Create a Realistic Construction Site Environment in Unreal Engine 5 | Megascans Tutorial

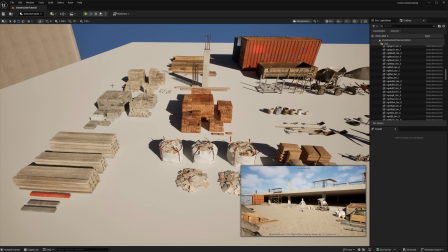[12:24]
As I've mentioned, bricks cast very nice shadows,
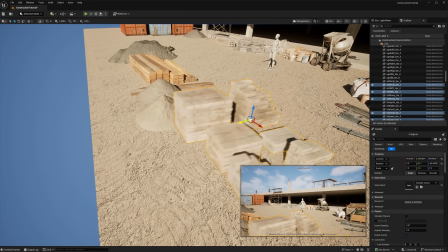[12:27]
so I want to use some for the bottom of my frame to add some nice, up-close foreground detail.
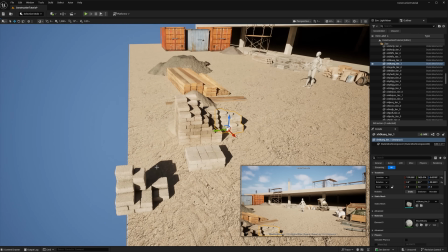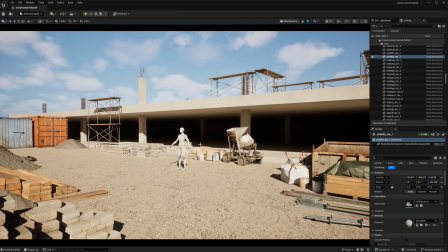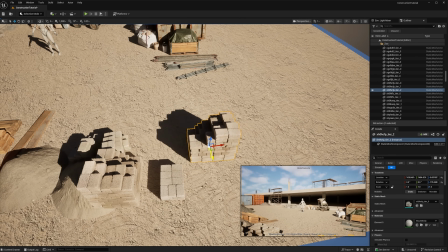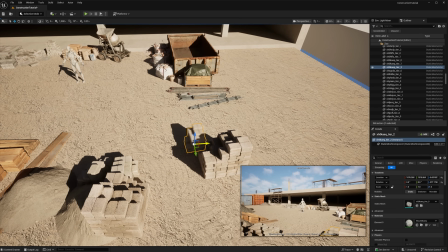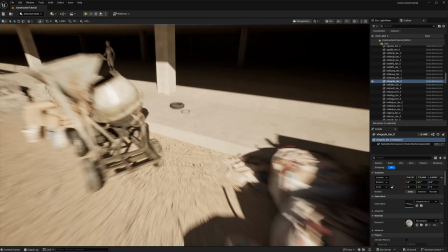[12:59]
Advancing the story for the cement mixing area, I want to add a ramp, wheelbarrow, and some other props to the area.
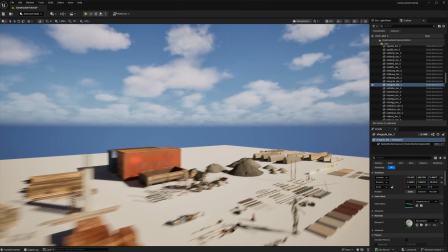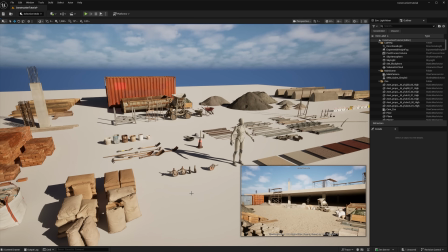[13:14]
I'm shifting gears again because I'm not totally sure where I want to take the cement mixing area.
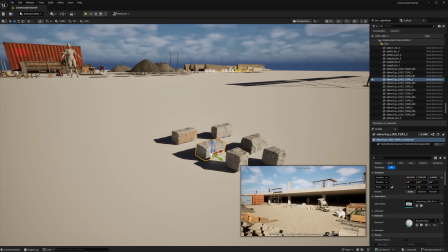[13:20]
I do need some brick chunks to complement the foreground and suggest that a brick or two were accidentally broken.
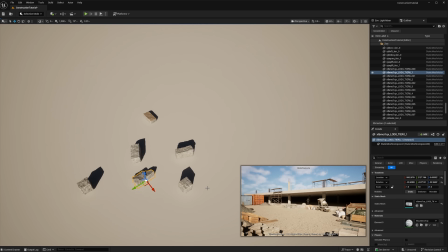[13:29]
So I'm set dressing some of those chunks of brick, and I'm going to make it a level instance that I can hand place and quickly update.
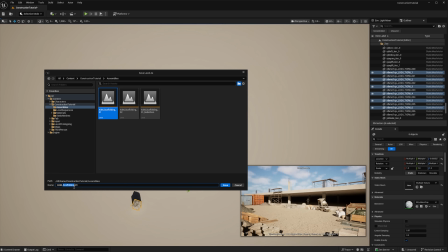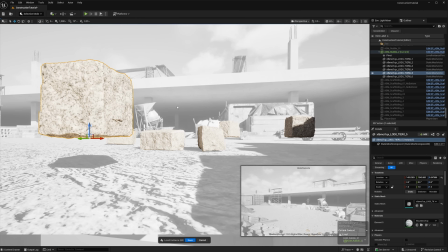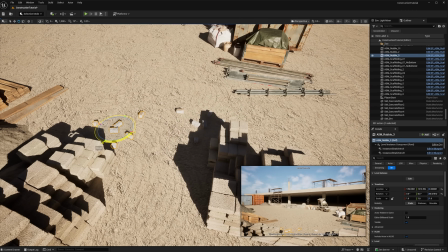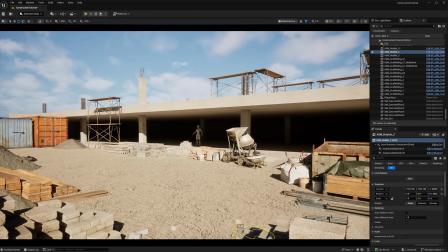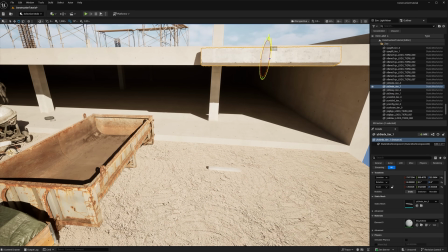[14:04]
Currently, the building roof and floor have perfect straight edges and really need a pass to break up those edges to look more realistic.
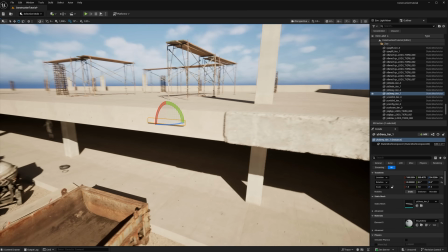[14:11]
There's a lot of ways to do this, but for a quick cinematic environment, it's enough to take these concrete slabs,
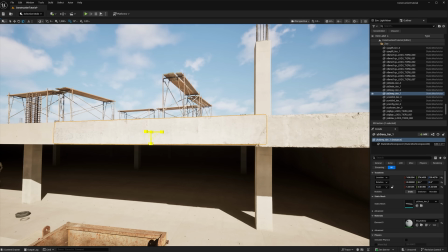[14:18]
resize them, and match them up to the existing geometry as closely as I can.
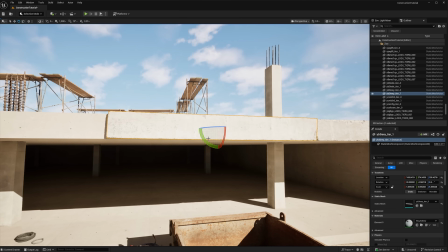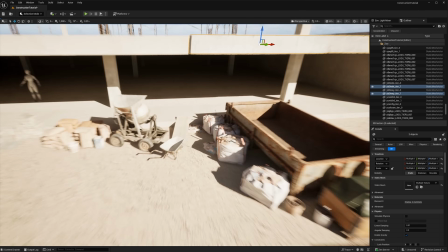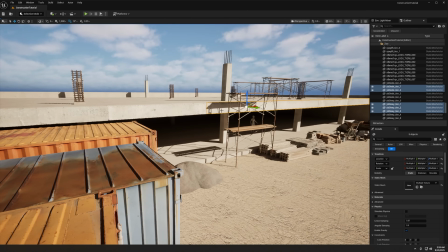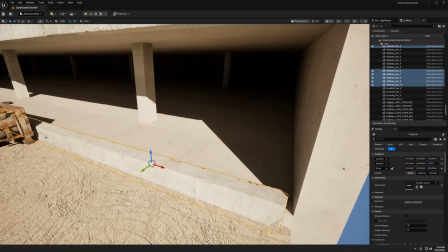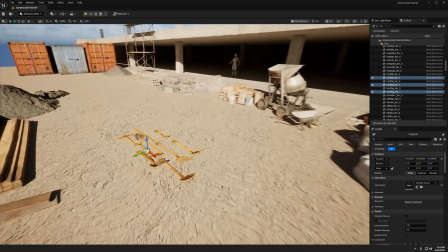[14:48]
Getting to the finer details, I'd like to grab some hand tools to place around the environment where it makes sense.
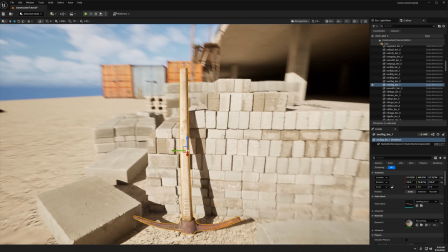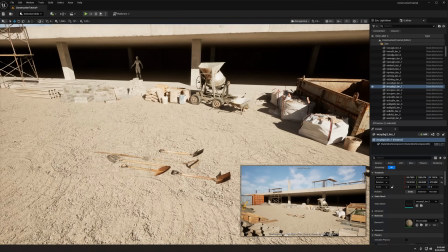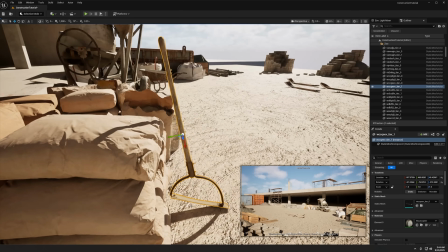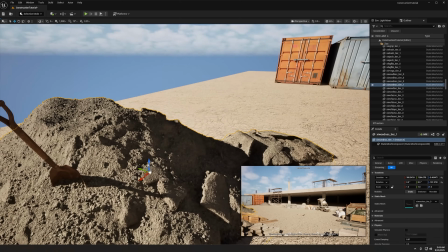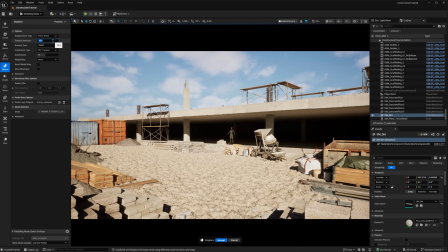[15:35]
Now that the environment is coming together, I want to add some natural height variation in the ground. The approach I'm taking is by using the Displace tool found in the Modeling mode under the Deform tab.
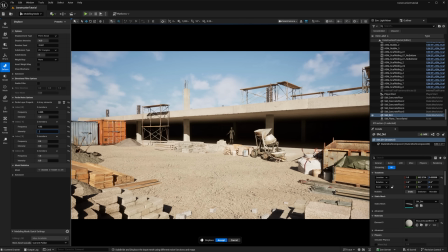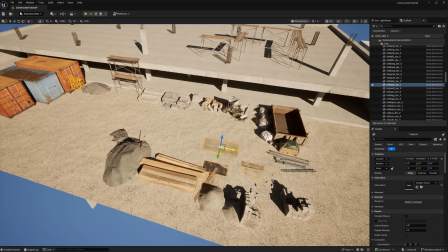[15:57]
At this point, I'm really trying to refine different areas. I'm playing around with ideas where I can reinforce the notion that people work here,
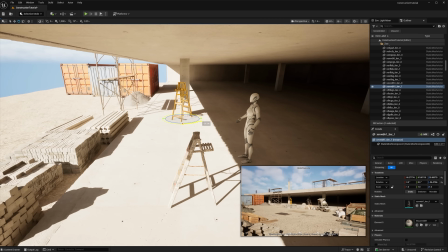[16:05]
and that I'm capturing a specific point in time during this construction effort.